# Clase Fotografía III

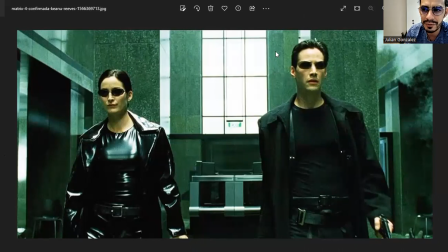65:28 Todo lo que hagan estos directores a mí me parece loquísimo, ¿sí? Los hermanos Wachowski, que ahora creo que son las hermanas Wachowski. Aquí hay, en esta peli hay mucha, mucha filosofía, hay
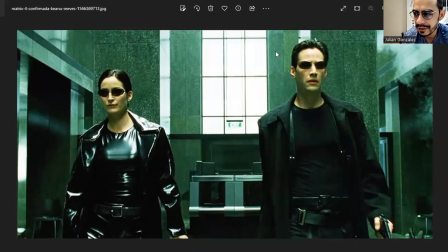65:44 mucho diálogo de la estética posmoderna, ¿sí? Todo el tema del simulacro, el tema de que la realidad, ¿cuál es en últimas? ¿Sí? Los hermanos Wachowski juegan mucho con eso. Ellos tienen una peli muy buena que se llama El Atlas de las Nubes.
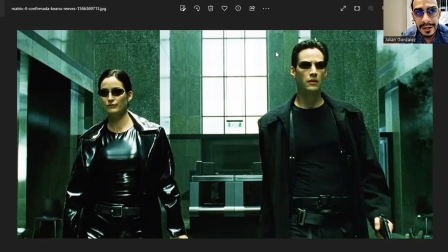66:03 Se las recomiendo también. Tienen una serie en Netflix, que se llama Sense8, Sense8, no sé si la han visto, es de ellos también, de ellas.
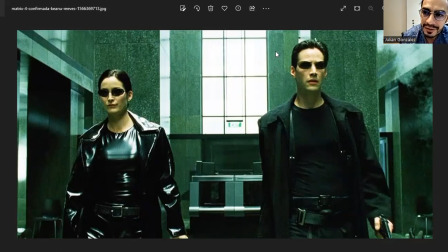66:18 Y son ocho personas que no se conocen en diferentes lugares del mundo y sus sentidos están conectados. Imaginen la locura. Y llegan el momento en que comienzan a traslapar sus vidas y a sentir lo que el otro siente y bueno, una locura. Volviendo al tema. Los hermanos Wachowski en Matrix hacen algo muy intencionado con el color
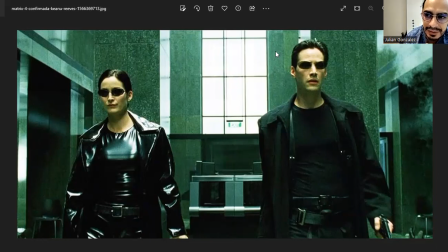66:38 y es que la Matrix obviamente es el mundo ficticio, es el mundo irreal. La Matrix es a lo que todos estamos conectados. Eso no existe. Hay siempre las escenas que ellos están dentro de la Matrix, son escenas con una gran carga de verde.
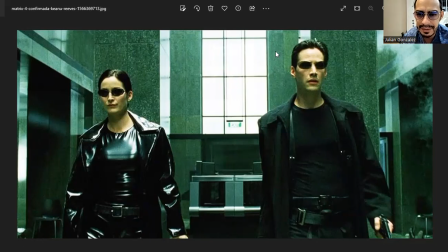66:56 ¿Sí? Se ve el verde, tonalidades de verde por toda parte. Casi que esos negros se ven casi como un verde, ¿cierto? Y es con esta idea de transportarnos a la máquina, esta idea de pronto que aparece siempre en el intro, que es el bit, el 0 y el 1, esos codiguitos que aparecen y desaparecen.
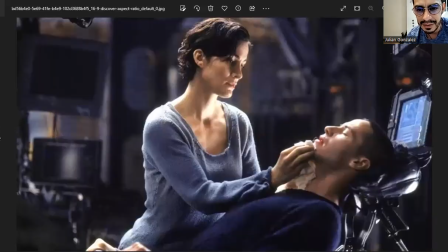67:16 Mientras que cuando están en Zion, se me sacó, bueno, cuando están en Zion, en el mundo real, ahí ya juegan con una imagen más azulada, ¿sí?
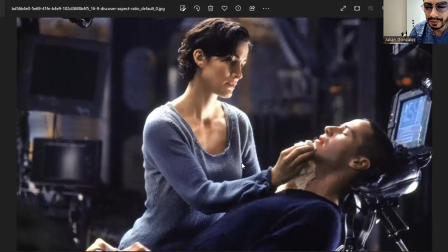67:30 Visualmente, a primera vista, pronto uno no lo nota, pero ya cuando uno comienza pues como a educar más el ojo y como a pillarse más pues el tema de lo visual, pues uno se comienza a dar cuenta de esas cosas, ¿sí? Cuando están en el mundo real, juegan con tonos muy azules,
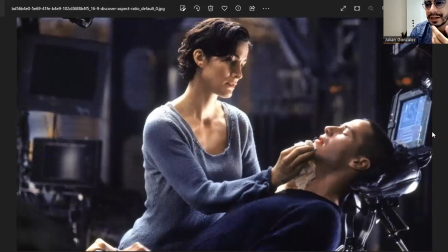67:49 se ven de pronto un poco más reales que obviamente cuando están en el mundo de las máquinas, en el mundo irreal, ¿sí?
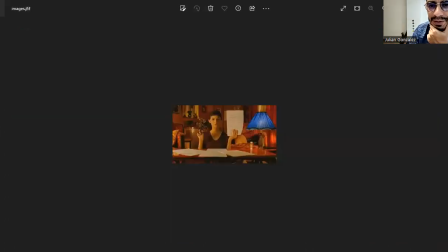67:56 Muy interesante cómo ese juego de colores ahí también da información. Esta me salió borrosita. Bueno, Amélie, que es un encanto, sí, yo siempre viviré enamorado de Amélie, por siempre. Es una película que juega sí o sí con contraste todo el tiempo.
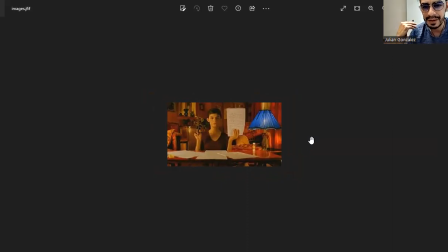68:15 Rojo, verde, rojo, verde, ¿sí? Amélie rojo en espacios con verdes. Y hay unas escenas muy particulares, ustedes han visto la peli. Aparece este azul, un azul haciendo un contraste súper fuerte, ya sea en una lamparita o en un elemento,
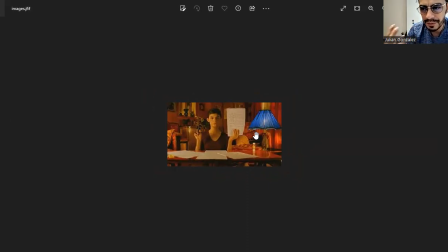68:32 en algo, y siempre que aparece ese elemento azul, ella está en un proceso emocional bien fuerte, ¿sí? Aquí está haciendo como unas cartas, bueno, no recuerdo bien, pero en varios momentos,
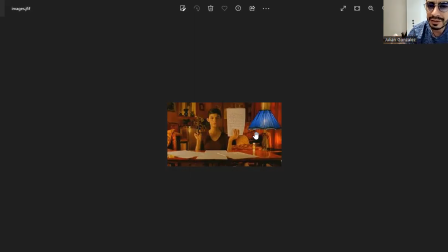68:44 creo que en tres momentos aparece ese elemento azul justo en unos estados emocionales muy profundos de catarsis para ella, ¿sí? La película sí maneja unos filtros toda la película. Hay unos videos súper chéveres donde se ve el rodaje original y pum, con el filtro, casi que el filtro Amélie, ¿sí?
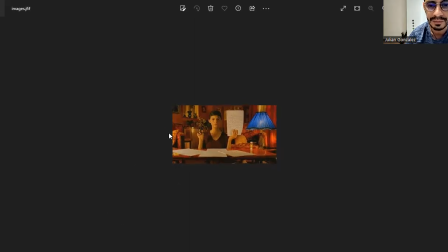69:04 En toda la película, jugando con rojo, verde, todo el tiempo. Es muy buena, si no la han visto, de pronto sí la han visto, que es como súper clásica.
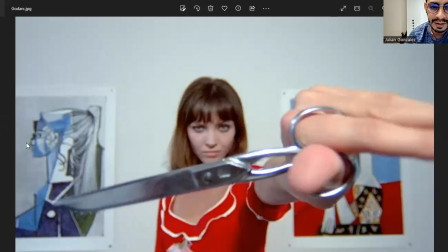69:12 Esta es Godard otra vez, me parecieron en desorden, jugando con los colores de la bandera de Francia.
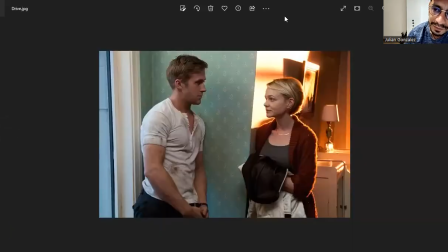69:19 Esta película se llama Drive. Drive. Por eso es que me gusta clase presencial, porque ustedes yo sé que han visto más cine que yo. Todos los comentarios que puedan salir los guardan para otra clase.